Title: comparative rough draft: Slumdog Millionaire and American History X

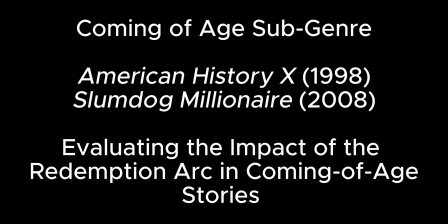0s
Today I will be evaluating the impact of the redemption arc in coming-of-age stories through the films American History X and Slumdog Millionaire.
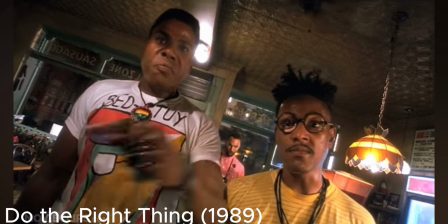9s
Violence within a society stems from a number of different factors,
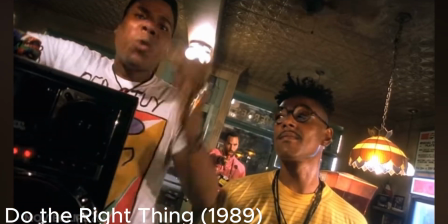13s
manifesting into armed conflict, gang violence, parent-to-child physical aggression, and more.
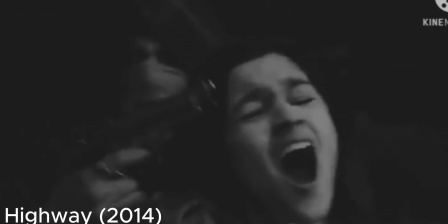18s
Throughout film history, the coming-of-age genre has aided in exemplifying the effects of societal violence,
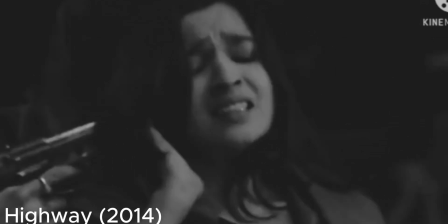24s
as it is often centered around themes of transformation, youth, and a strong focus on the redemption arc.
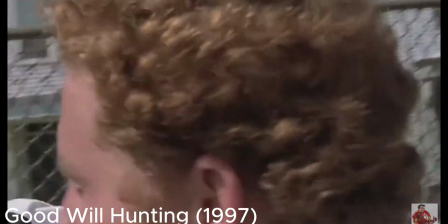30s
A character arc can be difficult to cultivate, especially when the character is morally corrupt.
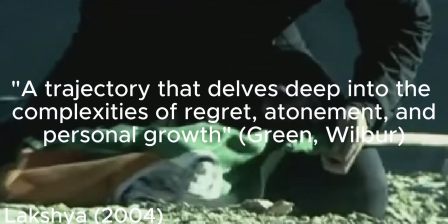35s
For a character like this to redeem oneself, it would require, quote, a trajectory that delves deep into the complexities of regret, atonement, and personal growth.
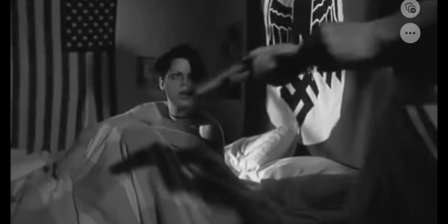44s
The theme of redemption under the coming-of-age subgenre is prevalent in the 1998 film American History X,
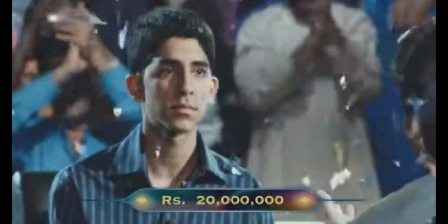51s
directed by Tony Kaye, and the 2008 Bollywood film Slumdog Millionaire, directed by Danny Boyle.
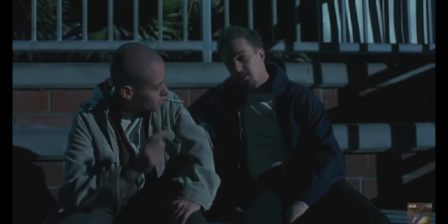57s
Both films employ cinematographic techniques,
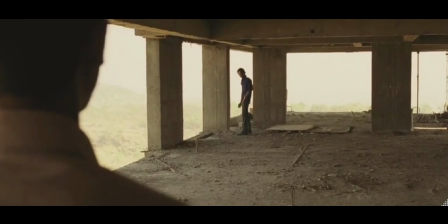60s
mise-en-scène, and the motif of brotherhood in order to convey the negative effects of societal violence and how that leads to a quest for redemption.
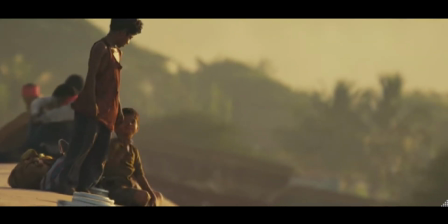68s
The film Slumdog Millionaire represents two brothers, Jamal and Salim,
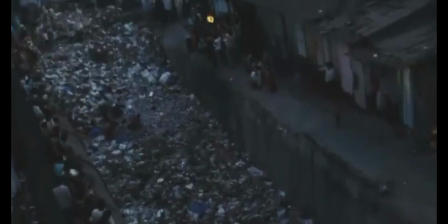72s
who grow up in poverty after their town in Mumbai, India is attacked by Hindu extremists.
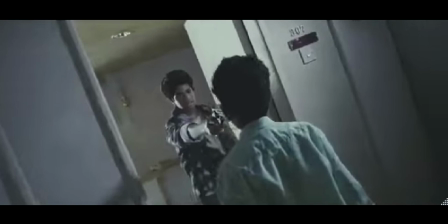77s
As they get older, corruption and jealousy over a girl leads to their separation.
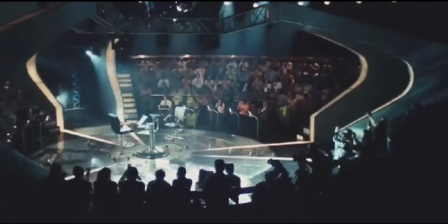82s
On his quest to find the girl, Jamal applies for a popular television show, Who Wants to Be
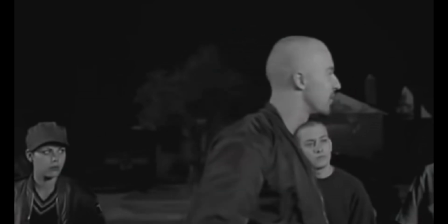87s
a Millionaire. In American History X, a teenage boy Derek joins a white supremacy gang, formerly called DOC, after the death of his father.
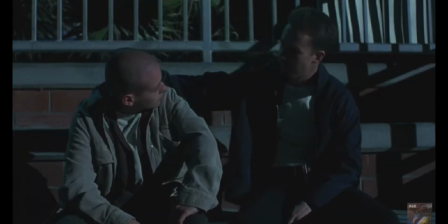95s
The bond he has with his younger brother Danny is close, as Danny begins to idolize his brother's beliefs.
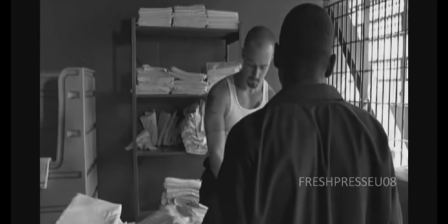101s
When Derek rejects his ideology after returning from prison, it causes a rift in brotherhood as he attempts to prevent Danny from becoming him.
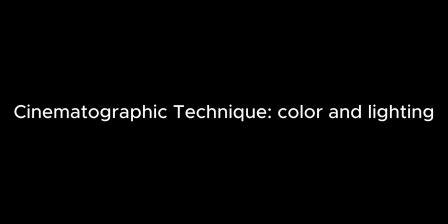109s
I will begin by talking about the cinematographic technique of color.
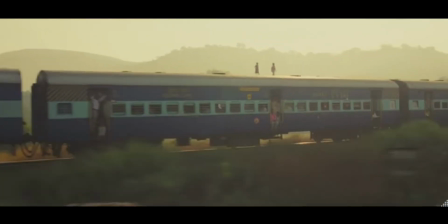113s
Both films use color and lighting to portray distant memories and how these memories have shaped the beliefs and moral corruption of the characters over time.
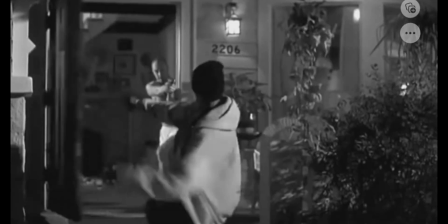120s
In American History X, most of the story is told through the eyes of Derek's younger brother Danny,
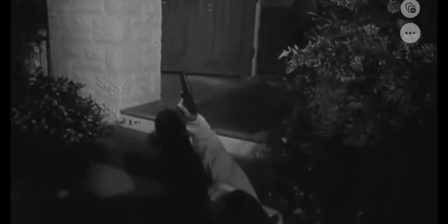125s
and portrays a non-linear structure in which he frequently revisits memories from before Derek's imprisonment.
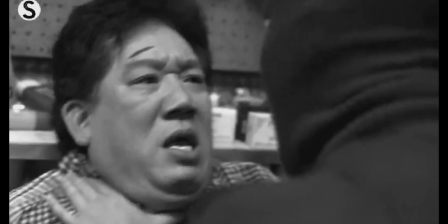131s
These memories are filmed completely in black and white, which intensifies the portrayal of violence by creating a more disturbing visual experience,
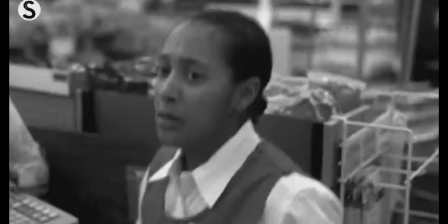138s
forcing viewers to confront the brutality of racism in its entirety.
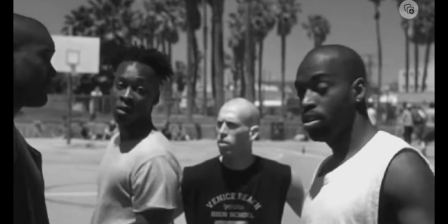142s
Additionally, the cinematography in American History X represents the stark contrast between racism and enlightenment,
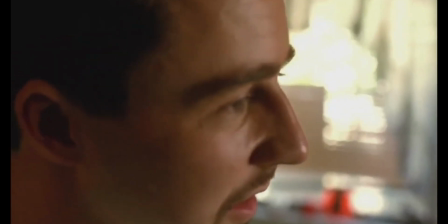148s
and serves as a visual metaphor for the moral dichotomy that Derek experiences throughout the film.
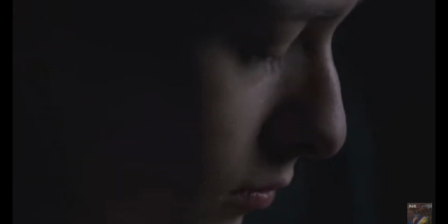154s
The lack of color is symbolic of how Danny and Derek view society,
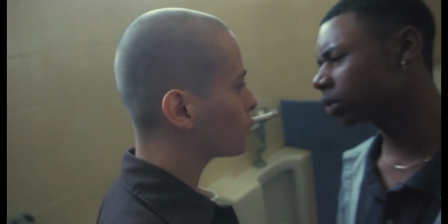157s
literally regarding conflict as black versus white and blaming their shortcomings on African American culture.
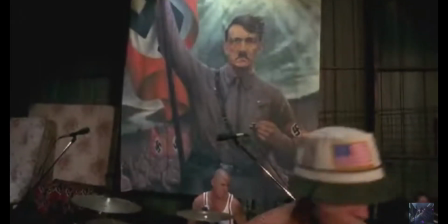163s
The conflict with race throughout the film is representative of the rise of neo-Nazi white supremacist groups throughout the 90s in America,
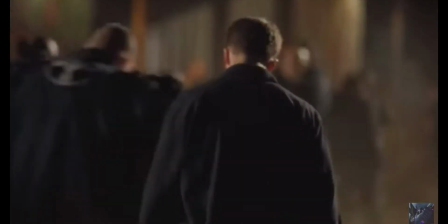170s
and this movement started in the 1970s when skinhead gangs became popularized in places like California in order to combat black and Hispanic gangs.
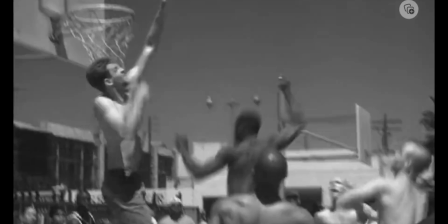179s
In fact, the film is set in Venice Beach, Los Angeles, a place known for its diverse population and heavy gang influence.
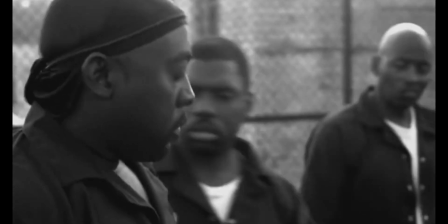186s
The use of black and white may reflect the real racial tensions and conflicts that exist within the community, especially throughout the late 20th century.
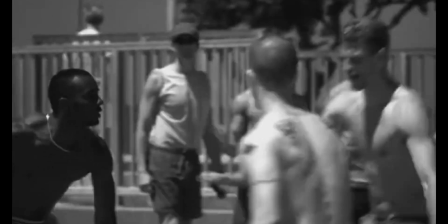195s
Contrasting colors are shown throughout the flashback to place more emphasis on the hatred and beliefs of the brothers.
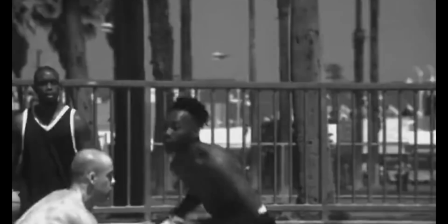200s
For example, during the tense basketball game over territory, there is a dark shot of Derek,
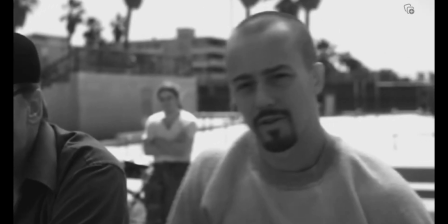205s
almost always with a shadow on his face to emphasize how he's confined to one way of thinking.
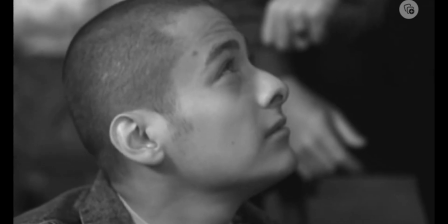209s
A shift to Danny reveals he has a faint shadow as well, displaying the beginning of influence from his brother.
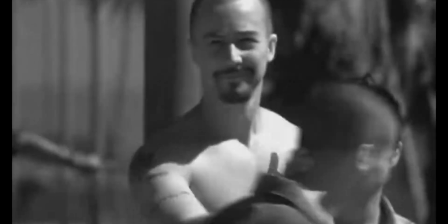215s
This trope is commonly represented in the coming-of-age subgenre, as both brothers begin to lose their childlike innocence and become transformative in their beliefs.
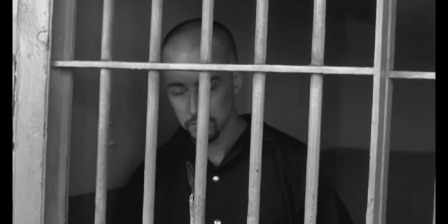224s
While the lack of color highlights a dark period in the lives of both brothers, it also plays a crucial role in highlighting Derek's redemption arc.
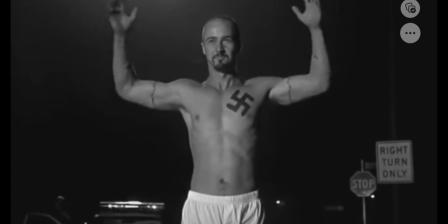231s
As the film progresses, the shades of gray and black become more prominent, symbolizing Derek's growing awareness of his wrongdoings and transformation.
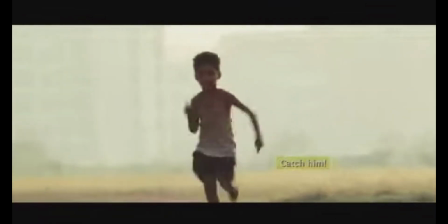241s
There's a similar use of color to illustrate flashbacks in Slumdog Millionaire,
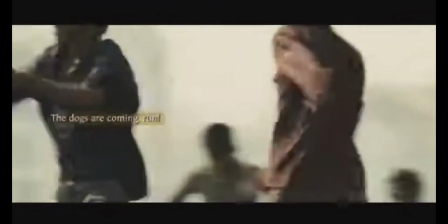245s
placing emphasis on the likes with which Jamal grew up and how that contributed to his current knowledge.